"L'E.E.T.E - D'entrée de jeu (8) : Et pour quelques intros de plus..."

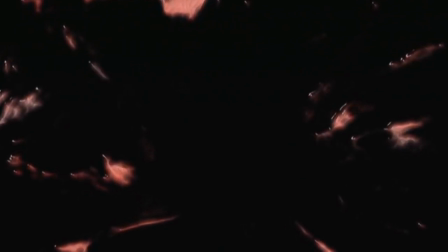[24:00]
Planète, espèce humaine, destruction,
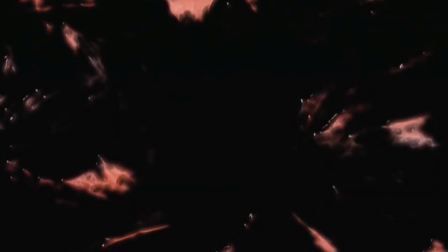[24:03]
guerriers magiciens, les morts, ils sont avec nous, prêts à mourir, folie, si le monde existe encore demain, etc.
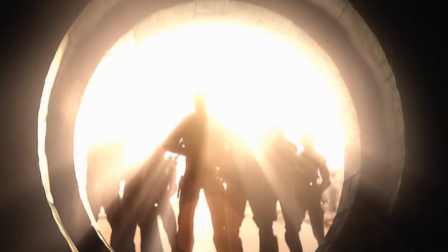[24:10]
Là-dessus, un clip avec tunnel, trou de lumière, grotte, ruines obscures, corps dépecés,
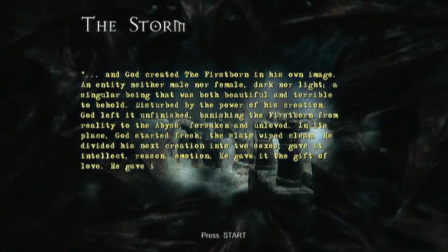[24:16]
fantômes, morts vivants et du texte encore, Dieu créa le premier homme à son image, banni de la réalité, le jeu vidéo est ici un abysse infernal,
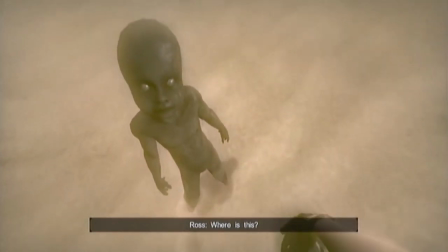[24:24]
s'en suit une tempête, deux corps opposés, noir et blanc, enfants aveugles et adultes voyants,
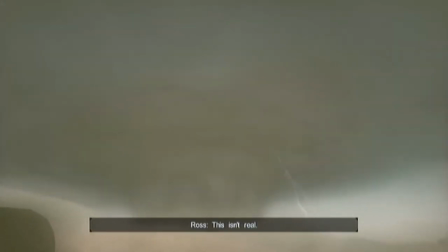[24:30]
comme dans Bioshock 2, l'enfant nous mène au jeu, nous reconnecte aux racines de notre corps, ou aux ludiques peut-être.
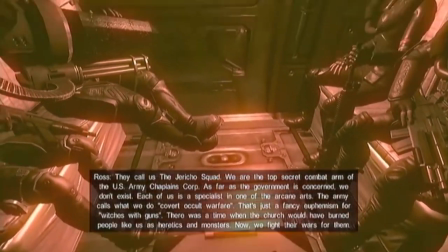[24:37]
Réveil, téléphone, main en vue subjective, puis ellipse, caisson rouge ventral d'un véhicule, porte de ruine, poignée de main subjective en corps, etc.
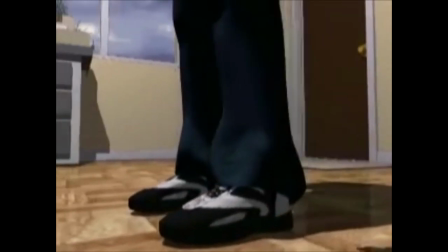[24:47]
Dans Saints of Virtue, la caméra décrit le corps comme centre du monde,
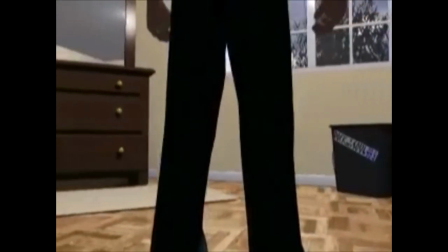[24:51]
ce qui fait sens pour un jeu chrétien, Voix intérieure réverbérée Bureau d'ordinateur Miroir, lit,
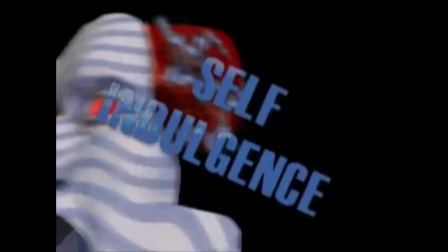[24:58]
c'est la chambre type du joueur Tableau onirique avec un œil Pêché ou humeur mauvaise aux yeux rouges Enfoncement dans l'œil du personnage Masque
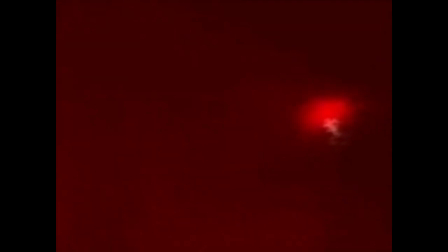[25:07]
dans une spirale et tunnel rouge avec un cœur qui bat histoire d'être très explicite Ce jeu américain-chrétien utilise des outils courants aussi en jeu japonais
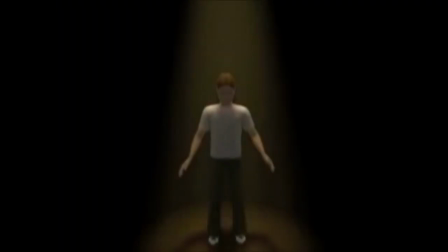[25:15]
emprunté sûrement de son côté à la mystique hollywoodienne Si le jeu japonais cumule les clichés immersifs et symboliques C'est souvent quand même un poil plus
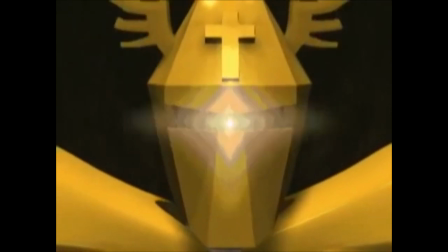[25:23]
discret qu'ici. Mais bon, dans un jeu ouvertement religieux, pas besoin de détour. Les symboles et allégories sont francs du collier et gras comme il faut.
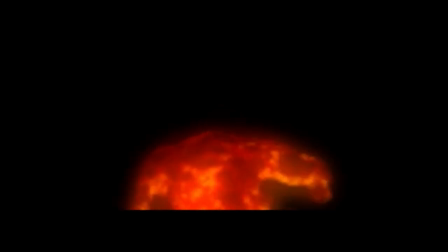[25:32]
Le jeu Jérusalem propose une ouverture aux idées fortes, mais à la mise en forme revêche.
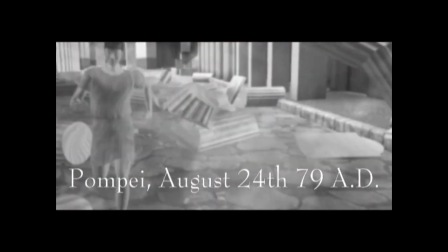[25:37]
Malédiction de la déesse Ishtar du livret. Écran noir. Éclat de l'ave lumineux de Pompéi, de l'opus précédent.
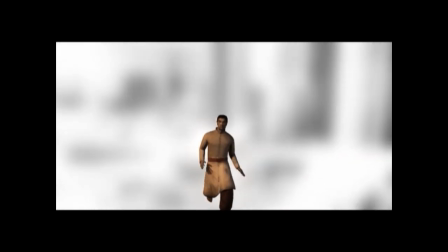[25:44]
Héros courant vers le joueur. Un verse de Nomad Soul où l'écran nous happe. Ici le réel s'invite chez nous et non pas le joueur dans le virtuel. Noir à nouveau, la voix de la déesse pose la condition classique, sauver notre fiancée, nous intime de se lever,
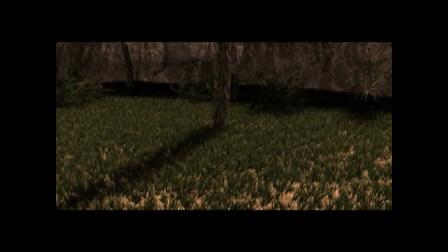[25:59]
réveil en oasis perdu, bref, Eden, début de la vie,
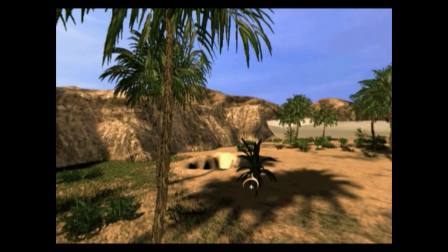[26:03]
cocotier et creux béant, puis survient un personnage extérieur dont les hommes ont été tués,
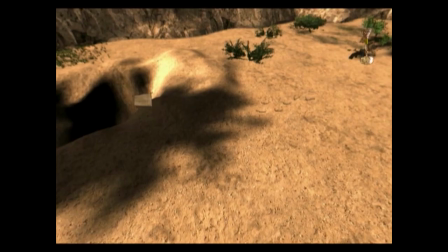[26:08]
l'introduction cumule les points de vue avec les voleurs de dos, le héros se cache dans le noir sous une toile rectangulaire,
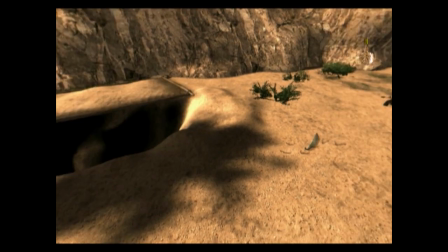[26:14]
comme l'écran, le joueur passe du côté du jeu en effaçant ses traces dans le sable,
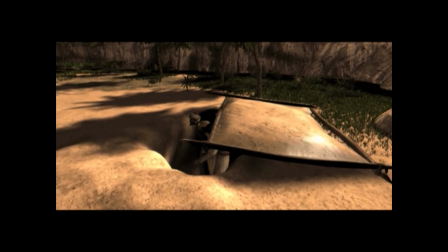[26:19]
fait table rase de lui-même, sans marche arrière, on a fermé la porte, on part à zéro,
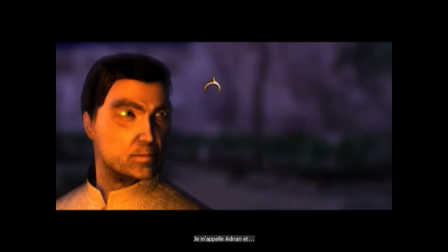[26:24]
désertique, prêt à se remplir, et les nouvelles traces ne tardent pas, avec un repas au coin du feu,
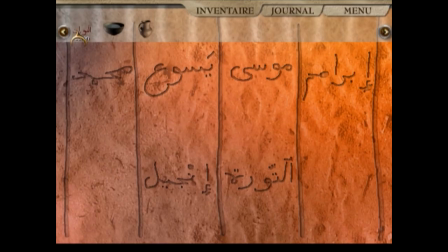[26:29]
et la reconstruction des origines du monde dans la pensée religieuse, avec le nom des prophètes et des saintes écritures inscrits dans le sable.
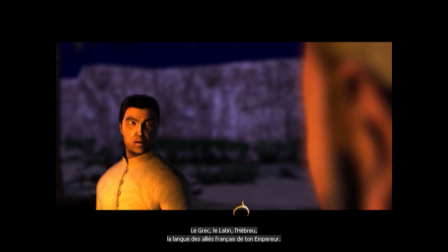[26:36]
On appelle alors le héros traducteur, le héros de jeu vidéo, et bien le traducteur du joueur.
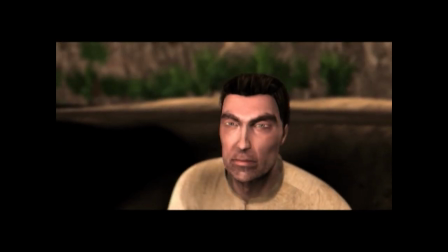[26:42]
Entre-temps, on fait aussi fuir les tueurs avec une fronde et des abeilles, disparu le joueur réflexe,
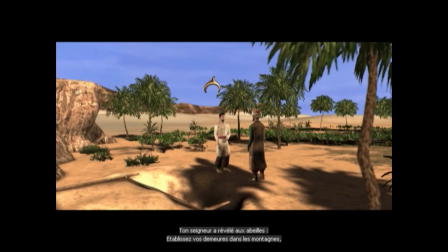[26:48]
ici tout sera indirect et réflexion, L'idée d'endormir ou d'effacer une allégorie du joueur réflexe ou d'un avant-le-jeu,
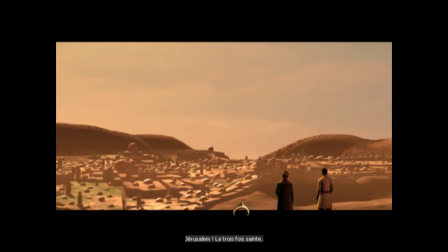[26:55]
par exemple, m'intéresse beaucoup. Enfin arrive l'entrée dans la ville sainte, avec grandes portes, passage par la prison et les énigmes, etc.
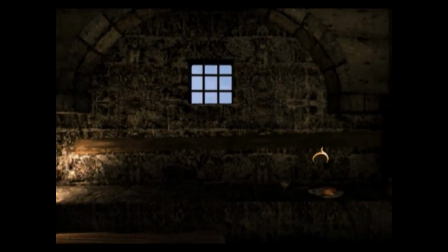[27:03]
Ouverture remarquable, mais austère d'animation et d'emballage, aux éléments peu frappants à l'image.
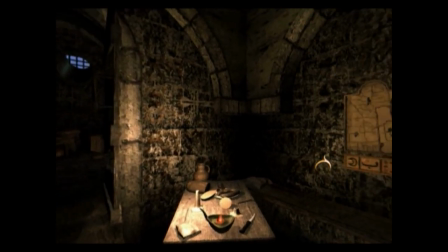[27:08]
Un peu l'inverse de Resident Evil 5, et sont trop pleins de symboles passifs, forts à l'image.
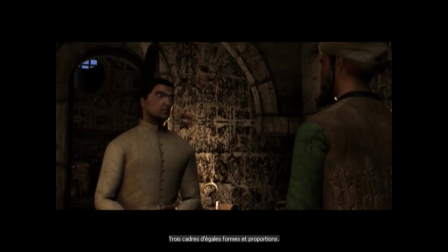[27:13]
Ici, c'est interactif, mais trop égal, pas assez vivant pour que les symboles nous touchent. Le dosage est véritablement une science compliquée.
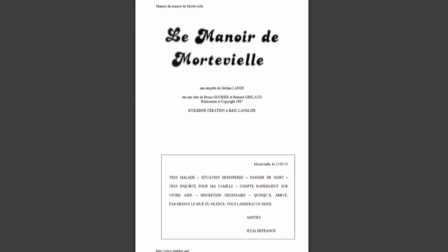[27:20]
On poursuit avec quelques bouts d'introduction sans catégorie précise. Le manoir de Morteviel, dont l'élément modificateur, le télégramme de l'ami qui demande notre aide, se trouve seulement dans le livret, connectant le réel et le jeu.
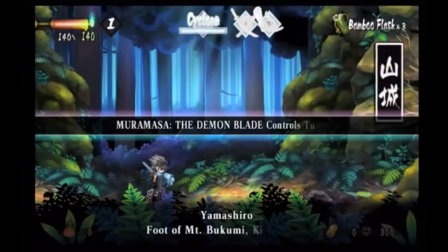[27:33]
Oboro Muramasa et son départ express, tutoriel, action, absence de récit.
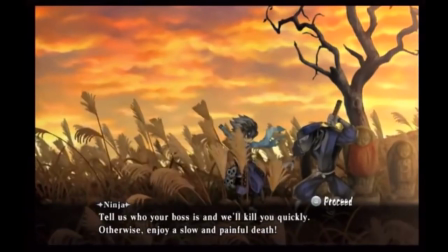[27:39]
Puis on apprend que le héros est amnésique et ne sait pas pourquoi on l'attaque. L'introduction maladroite de Hackenslash prend finalement sens.
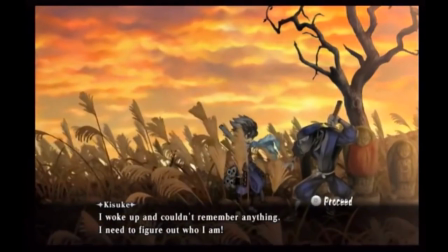[27:46]
Le jeu fait le même chemin que son héros.
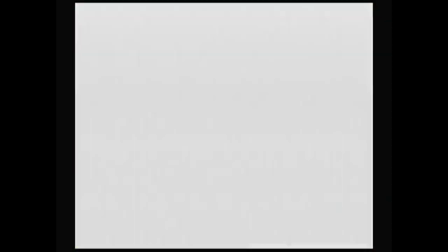[27:49]
L'angrisseur millenium se répand en images tumultueuses, orages, cœur féminin, silhouettes, terre fendue,
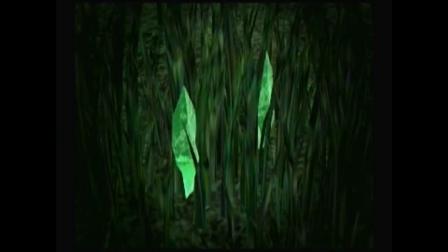[27:56]
deux feuilles qui se métamorphosent en cristaux jumeaux, c'est surtout très mystérieux, les images sont fortes mais le propos reste assez abstrait,
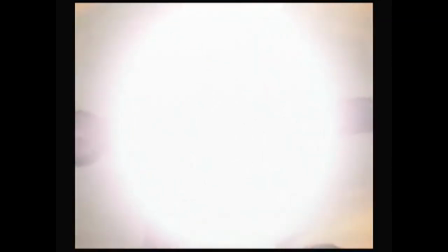[28:02]
comme pour baroque, les symboles ont ici toutes leurs forces, les japonais sont très forts pour ça.